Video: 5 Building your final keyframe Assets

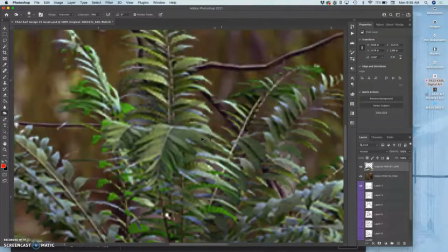[12:18]
Okay, you can see the resolution of it. We can actually see the pixels.
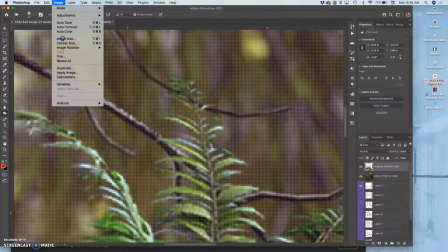[12:25]
And we're working within this space, you can always check under image size, of 8 by 8 inches by 100 pixels per inch.
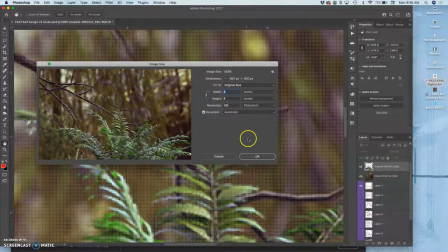[12:32]
I'll go ahead and lock it.
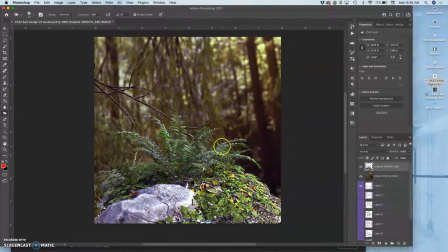[12:37]
So we are now building assets that are at the right resolution. Another thing I can do is I can right click on the layer itself, or double click on the layer itself and get layer styles.
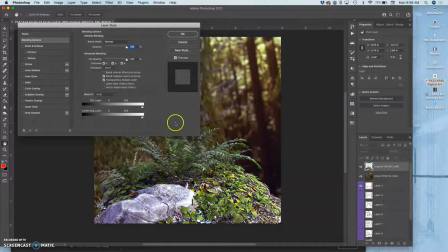[12:52]
And if I want to light this in a more dramatic way,
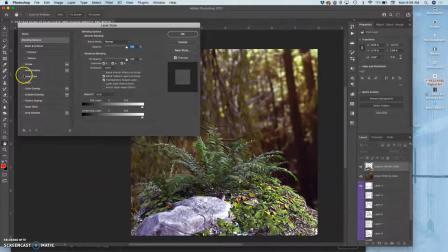[12:58]
I might do something like an outer glow around it. And then I can adjust those settings. Take that opacity down, that's a little strong. I can make it a little noisier. I could spread it a little bit. It's actually better to spread it with size, that will soften it.
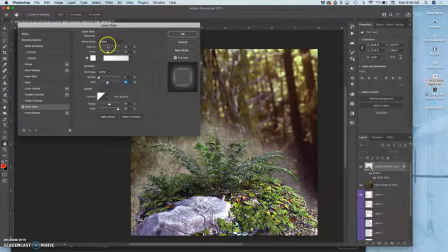[13:16]
And then I can take its opacity down. So it's just got some kind of dewiness behind it. And what's great is that's linked to the effect.
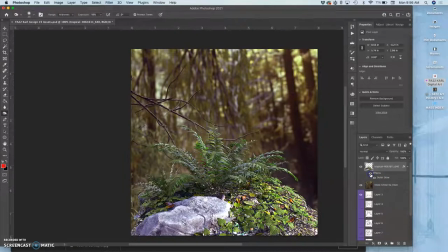[13:29]
I can animate those effects as well as the layer itself, as the pixels. And I can turn them off and on. So lots we can do.
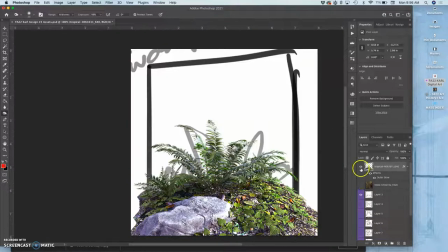[13:40]
Okay, I think this matches the intentions of my first frame, just to establish the jungle
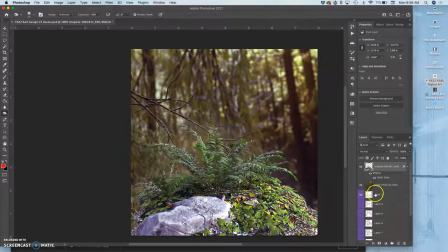[13:48]
and the character of the fern. Good, that's done. Now I can take those. I'm going to hold down Command, select both of them, duplicate them, Command J, and move the duplicates down underneath, and then put all of these.
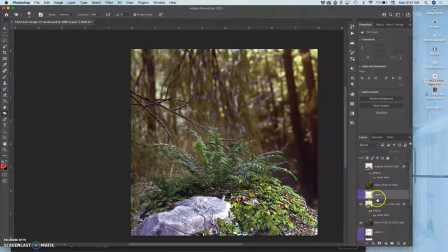[14:08]
Well, I'm actually not going to group them. I'm just going to turn them off. Okay, so now I'm on to the next frame.
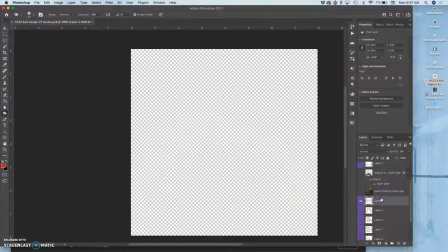[14:14]
The next frame looks like, I'm going to take it up to 100% in opacity,
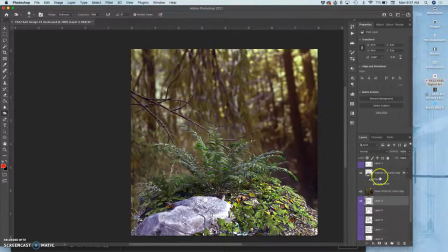[14:22]
that the fern starts to move. So to do this, what do I need? I need to duplicate the fern again, and then I want to puppet warp it.
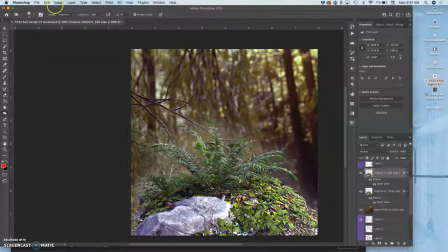[14:36]
So I go to Edit, Puppet Warp. I'm going to lock the bottom. It's going to lock it at the corners. Lock it at the base. And then give me some corners I can animate from. and that